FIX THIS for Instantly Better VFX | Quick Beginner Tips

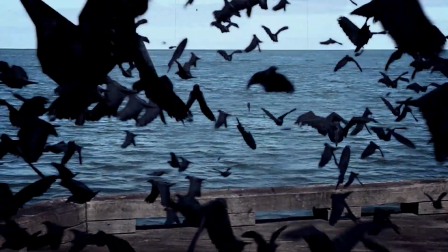0s
Creating visual effects, especially if you want them to actually look good, is hard. And unfortunately,
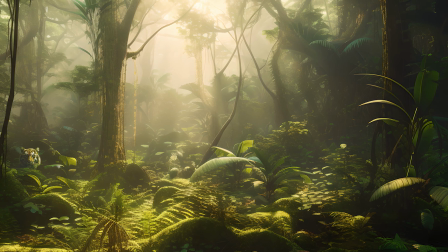6s
spotting badly done visual effects is really easy because our brain is trained to spot anything that's different, doesn't match or seems out of place.
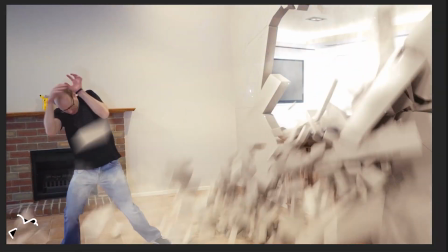14s
So in this quick video I want to share with you five super simple but crucial steps to instantly make your visual effects look better and more realistic.
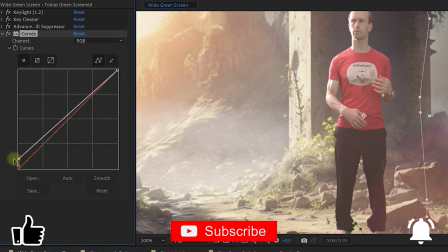22s
Nothing I'm going to share here is edge cutting or difficult, but I see so many videos on the web where these basic steps have been missed and always just ends up looking like someone glued a tomato on a stack of pancakes. Also, while I will be using Adobe After Effects, you can apply the same techniques in any video compositing program of your choosing. But now, remembering that I used the word quick, let's jump right into it.
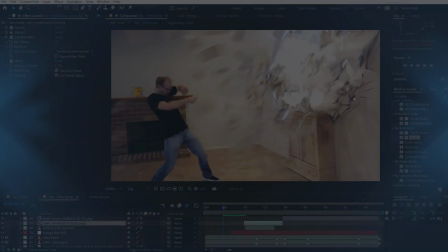47s
No matter what visual effect you're trying to put together, whether it's 3D rendered elements or, as I have here,
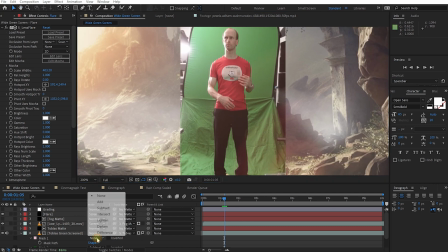53s
a green screen clip that you're trying to insert into a new scene, you need to make sure that the lighting and the colors match.
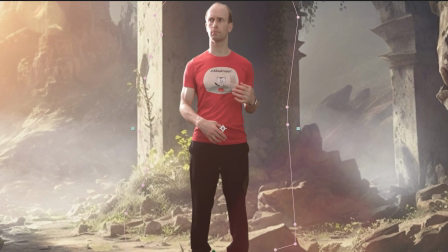59s
For example, in this clip here,
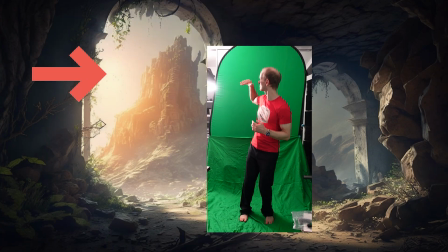61s
I made sure to fill my green screenshot with a light in the top left-hand corner to match up with the sunlight falling through the crumbled cave entry in the background image.
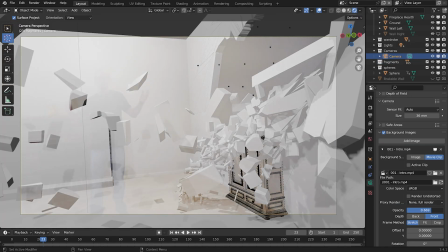69s
And you need to do the same and match up the lighting if you're rendering something in a 3D program that you intend to insert into the shot.
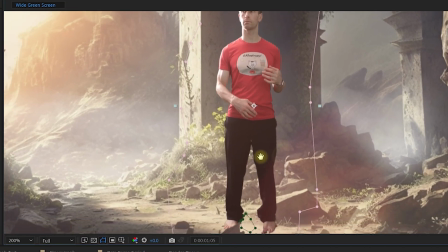76s
During compositing, you then need to color match the clips. You can use any effect you want.
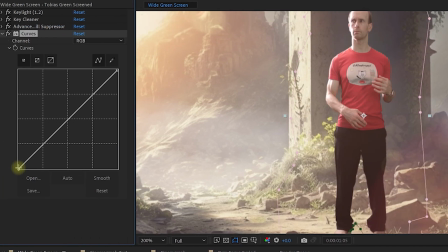81s
Personally, I love using the curves effect because it's quick and versatile and then match the brightness as well as the red,
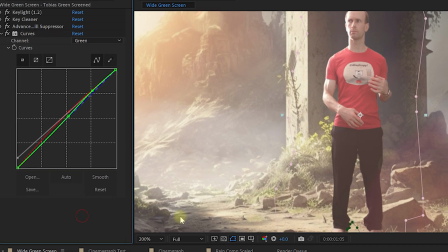87s
green and blue channels up to make your insert sit nicely in the shot. Remember, you're not trying to go for highest contrast or best colors or the whitest whites.
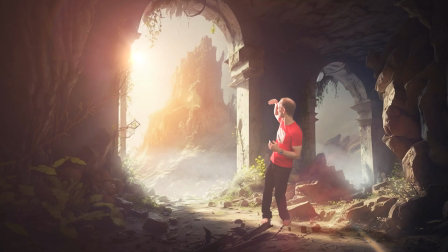96s
You're trying to make these two clips blend together and you can often get away with some dirty tricks if you're working with a challenging composite.
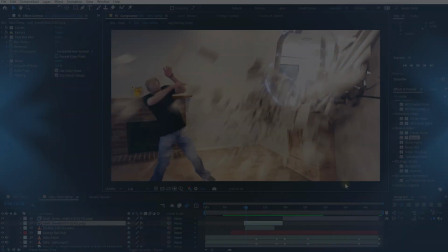103s
Whenever you're compositing multiple pieces of footage together, besides lighting and color,
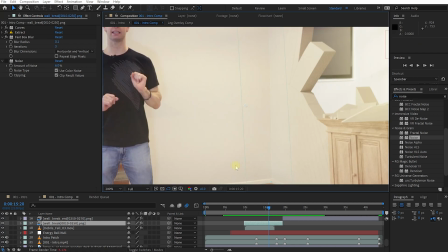108s
you also need to make sure that the level of blur as well as the noise levels of the clips match so they feel like they were shot on the same camera under the same conditions.
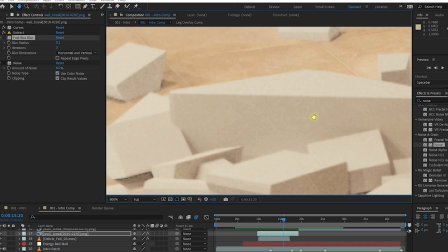116s
For example, for this effect here,
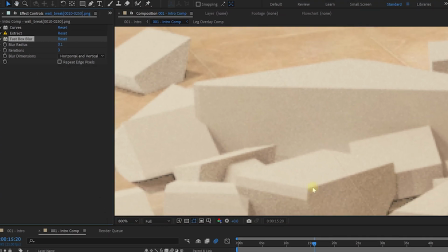118s
I added just a little bit of blur to these 3D rendered destruction elements because they were a little bit too sharp to fit the shot that I wanted to insert them into.
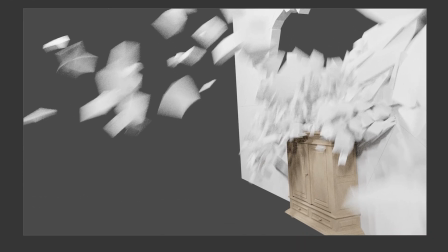126s
In terms of noise, the elements I've rendered already had a suitable level of noise to match the shot, but if your clip doesn't have the same level of noise,
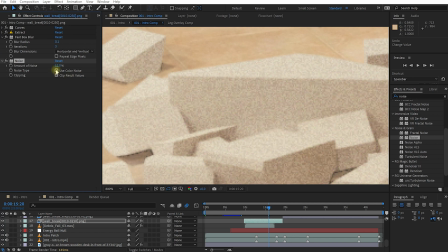134s
you can easily apply a noise effect and tweak the settings to make sure that the clips you're compositing match.
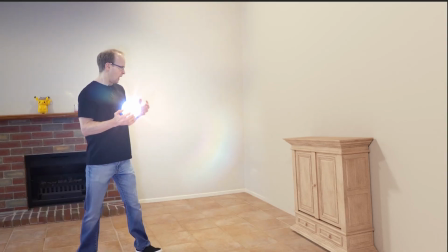139s
Again, we're not shooting for perfectly sharp or no noise. we're shooting for the best match to make your visual effects more realistic.
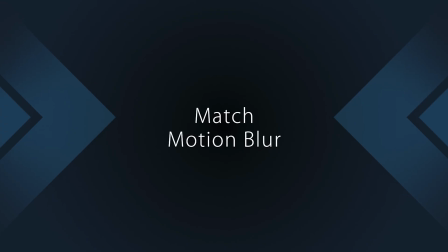146s
Here's another thing that needs to match, motion blur.
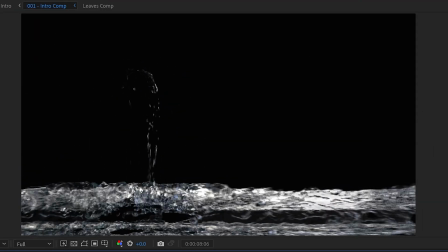149s
Whether it's 2D graphics for effects or 3D rendered elements, all elements you're compositing together need to have the same level of motion blur to blend well together.
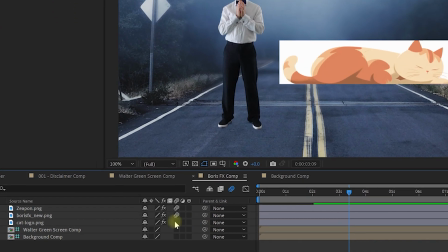158s
If you're working with animated layers and after effects, you can simply enable the motion blur switch on the individual layers.
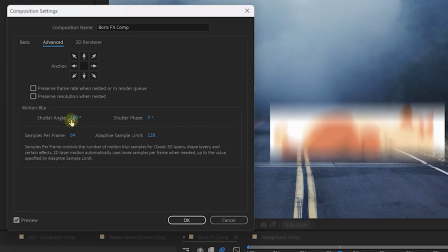164s
And you can also come into the composition settings and under the Advanced tab, you'll find settings that control the shutter angle and the sampling used for the motion blur.
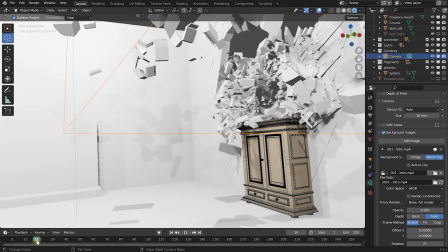171s
If you're rendering elements from a 3D program,
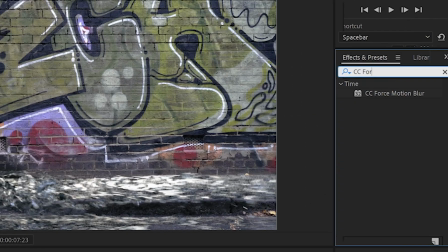174s
you can either bake the motion blur in during rendering or apply effects such as CC Force Motion Blur or other motion blur plugins to add it back in during compositing.
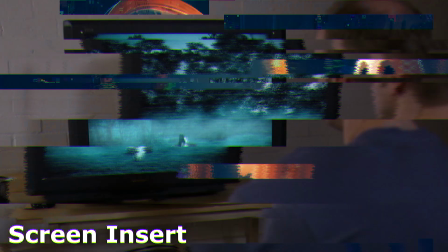184s
Unless you're a ghost, you will likely have a shadow and a reflection. Whether you're compositing a person, a monster or some energy effects into a shot,
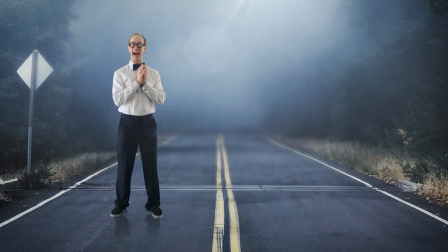192s
think about how the surfaces in the original shot should react and interact with the new elements you're compositing into to make the effect believable.
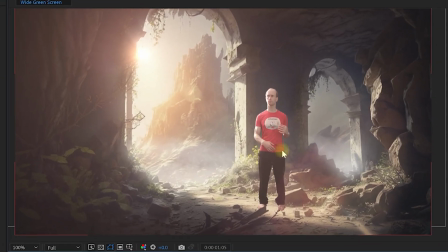200s
In this shot here, due to the bright sun, surely I would cast a shadow towards the bottom right.
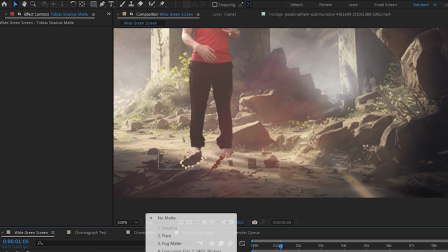205s
Now, there's lots of different techniques to add shadows, reflections and lighting, ranging from complex and professional to what I'm going for here, which is just cheap and dirty.
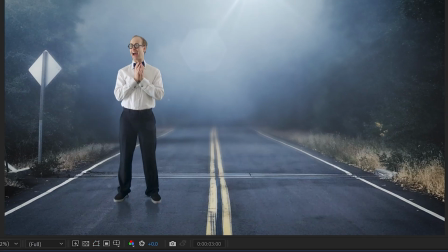213s
But adding interactions between your background plate and the elements you're compositing into will really take your visual effects to the next level.
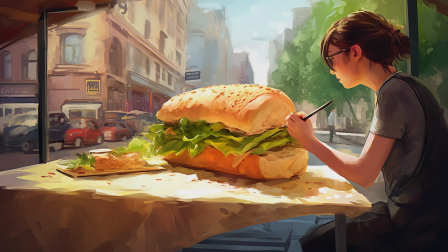221s
Have you ever heard the term sandwich artist before? It's often used, and I hope always in a loving context,
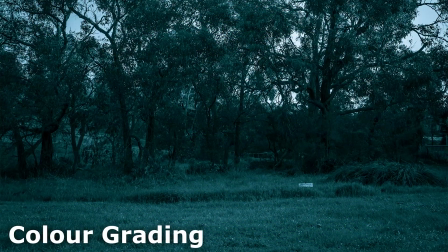226s
to refer to compositing professionals in the industry because they excel at layering many different visual elements on top of each other.
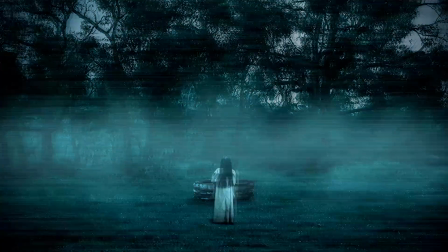234s
Now, if you think of making a sandwich, you know what binds everything together into one cohesive breakfast?
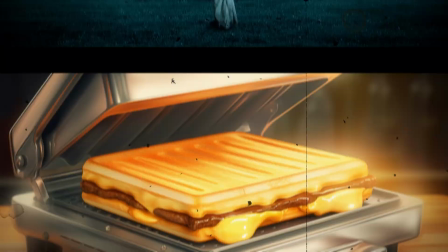239s
A sandwich press.
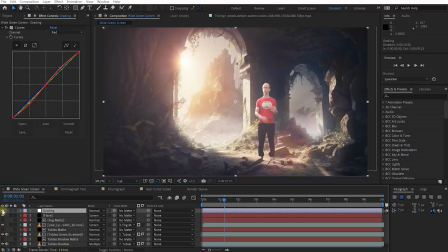241s
Whether you're creating a visual effect, the best way to help all of your layers blend together in the end and feel cohesive is to put them all through the same process.